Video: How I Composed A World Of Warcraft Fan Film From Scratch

We're doing with kind of like randomness, dissonance. We lost our sense of place because he can't find her.
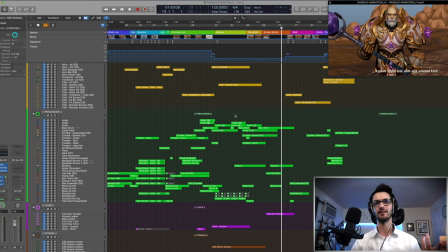So it should sort of feel like lost in a way. So we're playing with lots of stuff. I have some great patches that do lots of aleatoric weird stuff like this.
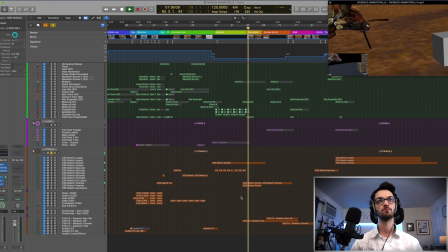You'll hear there's a little bend.
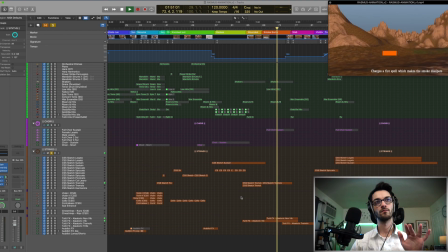Just little swells, subtlety. And then he gets stabbed.
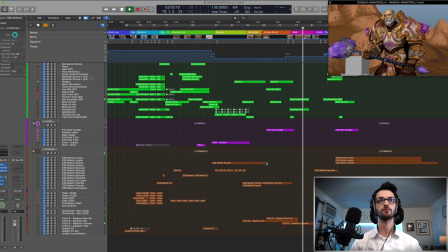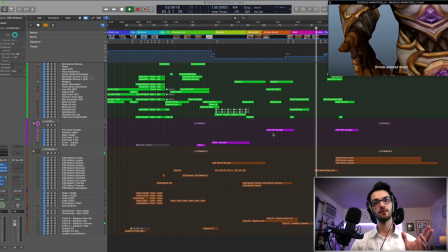He realizes he's been poisoned. And she realizes that she has an opportunity.
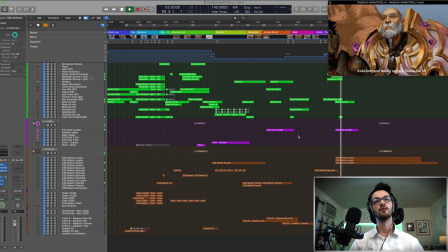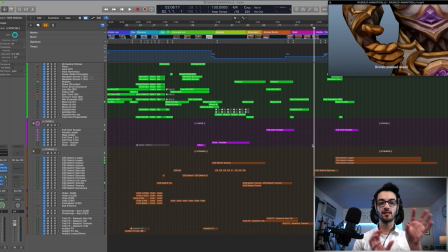Okay, let's go through that, because this part has a lot of changes, actually. So when he realizes he's been stabbed, we have a little pause, and we have a zhang, which is kind of like anticipating the final showdown that's going to happen.
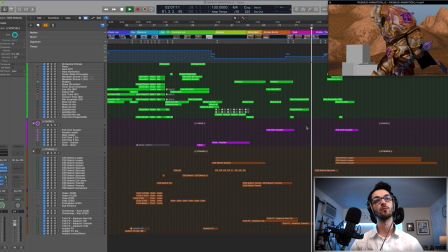So one more time on that. Electricity comes through as he's trying to heal himself. And then the French horn sort of represents her. In her mind, she's a hero, I guess. Everybody would imagine they're their own hero. So the French horn kind of represents her perspective now. And maybe even the audience's perspective that, oh, he's done for.
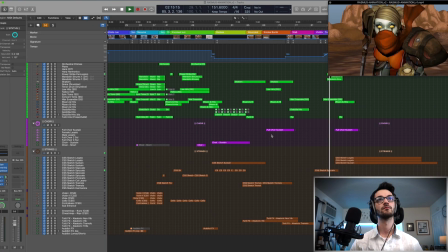Modulation. We pull down with strings.
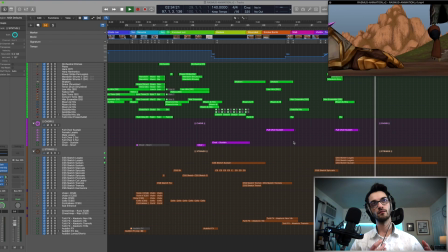Now, I really like that moment. That made me realize I think I'd like the bassoon to be her instrument. So the French horn's kind of been the guy's instrument in a way, but I think bassoon is a nice representation. Bassoon kind of has a little bit of an otherworldly feel. In a certain register, it can sound melancholy, but also a bit mysterious.
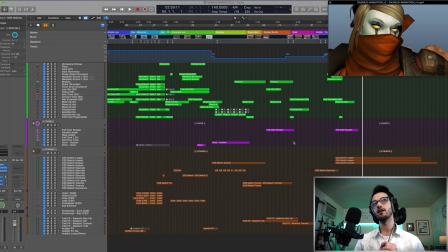And I don't know, it's something about it just seemed to work really well. This feels like the losing ending almost in a way. But we're going to have a little moment of surprise at the end, so we need to have some tension that I'm going to do with the strings later. Again, this is just a big placeholder. I like to set these textures gradually and see what they think.
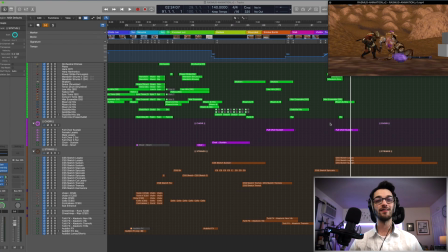So I'm going to send this off to them, see what they think, and then we'll come back with a third version. Okay, so it's day 3, and I'm really excited because something about today, everything just kind of clicked together. I realized what I wanted to do that I wasn't doing, and things that I'd done that I wish I hadn't. So I made those tweaks, and I'm really happy with how it's turning out now. I only got 2 very small revisions back from the client. They asked that the Terminator-y thing with the electronics be brought out a little bit because they really liked it in the initial draft. And they asked that there was a moment that wasn't very clear in the animation where he's pulling back his hammer. It's supposed to be a really big, epic moment in the animation, so I have to support that for the ultimate finished animation. I also got a little sneak preview of what the animation is going to look like, and it looks insane, so it was very inspiring. And some of the sound design, which kind of helped me in preliminary thinking. Let's take a look at what I did from the beginning, because you haven't heard that, but we've got a full pass all the way through.
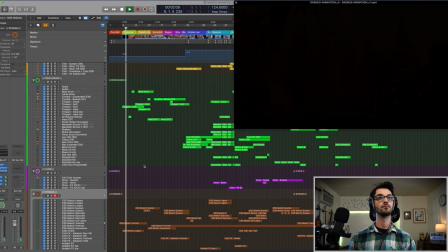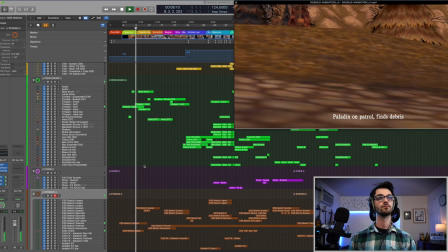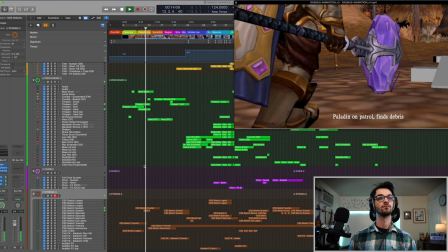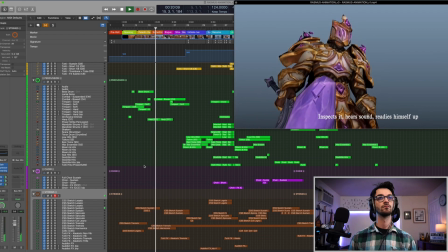All right, let's take a look at that spot. So we basically got some light tremolo strings just to kind of give a very gentle entrance. It's a very common technique in film music, just a way to kind of lightly begin a cue.
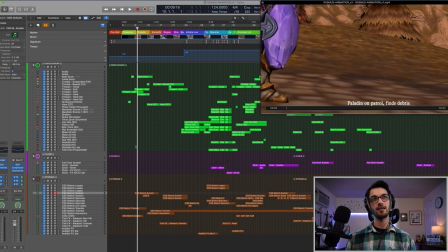His character, I was initially going to treat him like the hero, but from what I got from the description, he's not really a great guy. Like, he thinks he's fighting for justice, but he's just kind of a brute. So I wanted him to feel heavy. So we have that kind of thing as his motive, which you'll see will come back later.
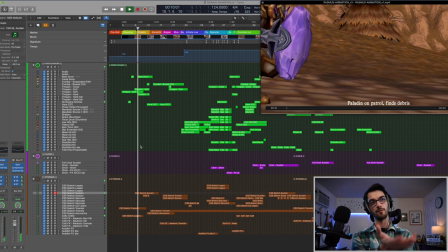When his feet come in, introduce him.
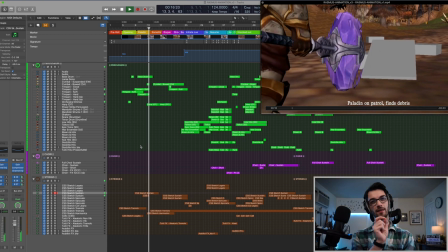Now he sees something, so we gotta have a little tension.
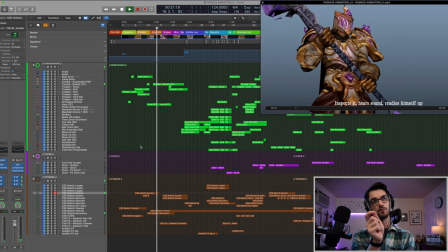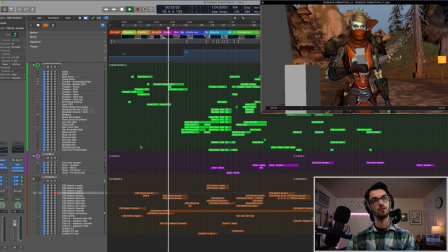Okay, she doesn't have a theme per se, but she kind of has an instrumentation choice, which is like English horn, bassoon, yeah, mysterious, quirky almost sound. Very stark contrast to his character's theme.
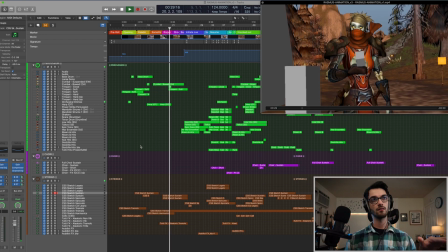Now when she sees him, we get a hit. She readies up.
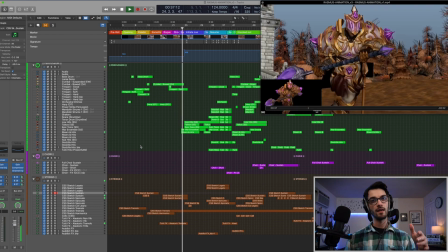And then
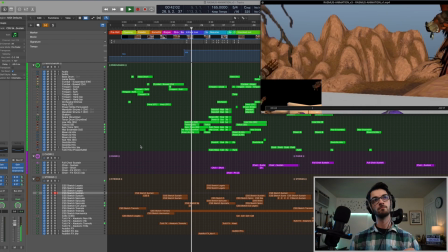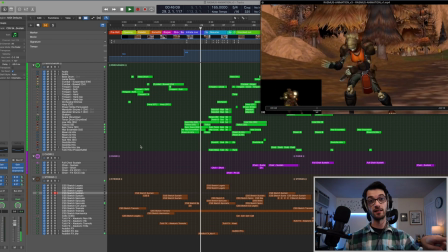modulation, that's new.
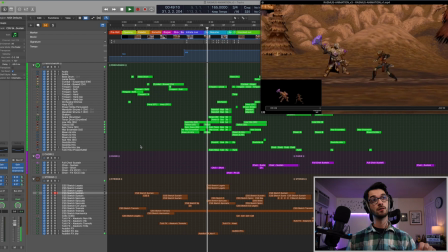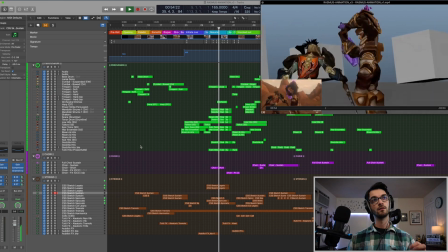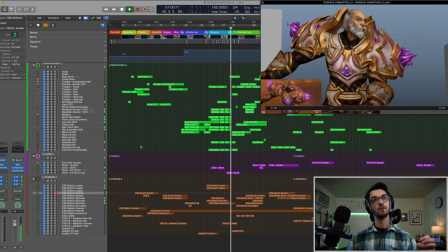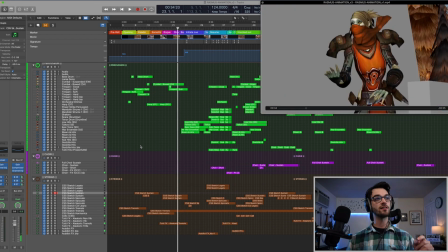Okay, so a couple changes there. I had that modulation. I wanted to have a modulation. So this is like, the battle hasn't quite begun until it got that shot in the distance where they're engaging more.
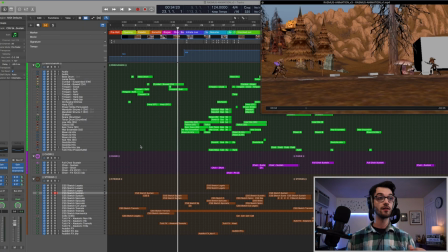So I wanted to have it feel like kind of layers. So that modulation helped. It's a modulation tone, actually.
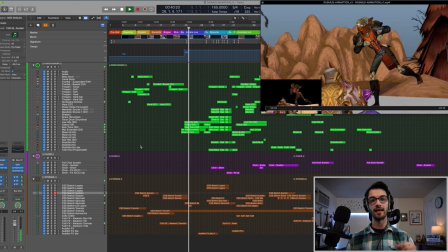So, tone setting. Not much rhythm either.
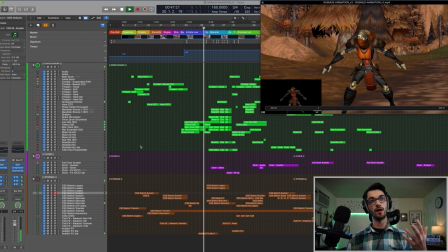And a swell. Now we introduce the rhythm.
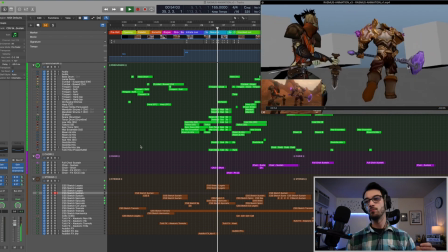Pull this early. I realized that that French horn thing would be perfect for when they actually engage weapons instead of right after, which is what I had before.
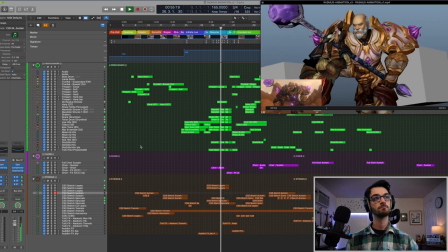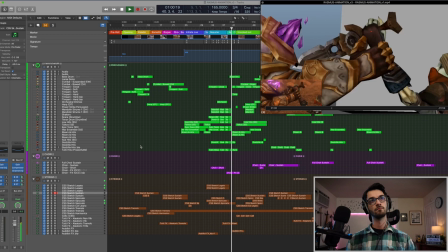Now that feels more appropriate, like he's looking for her, so there's a bit of a dip, and then it swells up when he realizes she's right behind him.
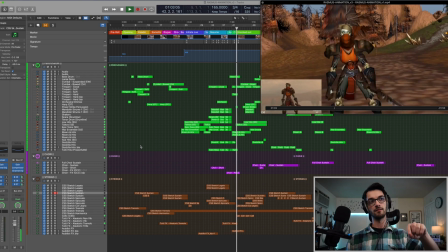Hit. Hit. I thin this out a little bit.
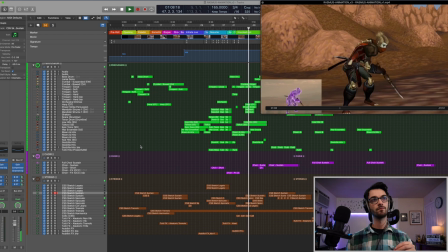Okay, that's the DSE array, so I'm trying to lightly imply that she's screwed, or so we think.
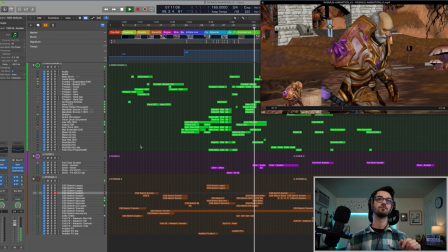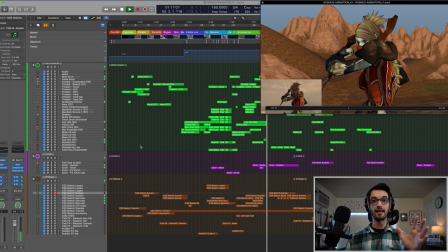Now dead silence here like I had originally. So, dead silence there because I thought it'd be more impactful, and then I actually had that hit for when he's appearing a couple frames later. It was just too early, it was hitting too in sync with the visuals, and it's just too much to process at one time.
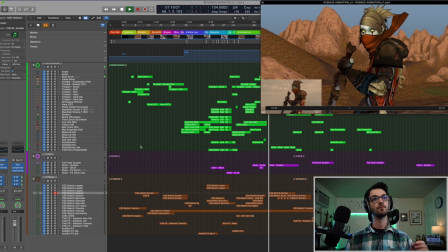So I wanted to have visuals, boom. Boom.
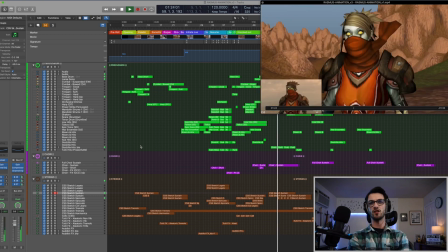This is pretty much the same.
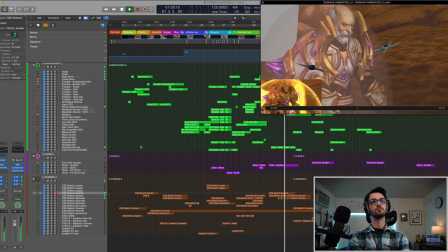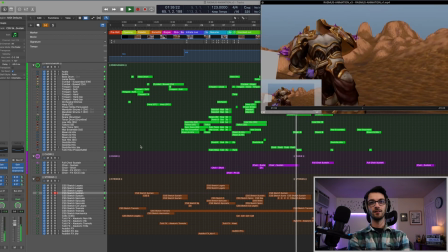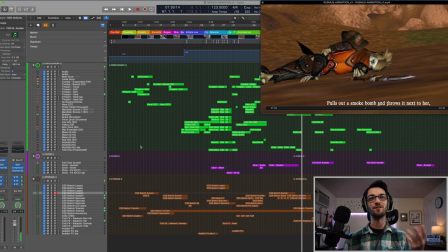Okay, just a little like defeated, kind of is like a defeated motive there. Idea.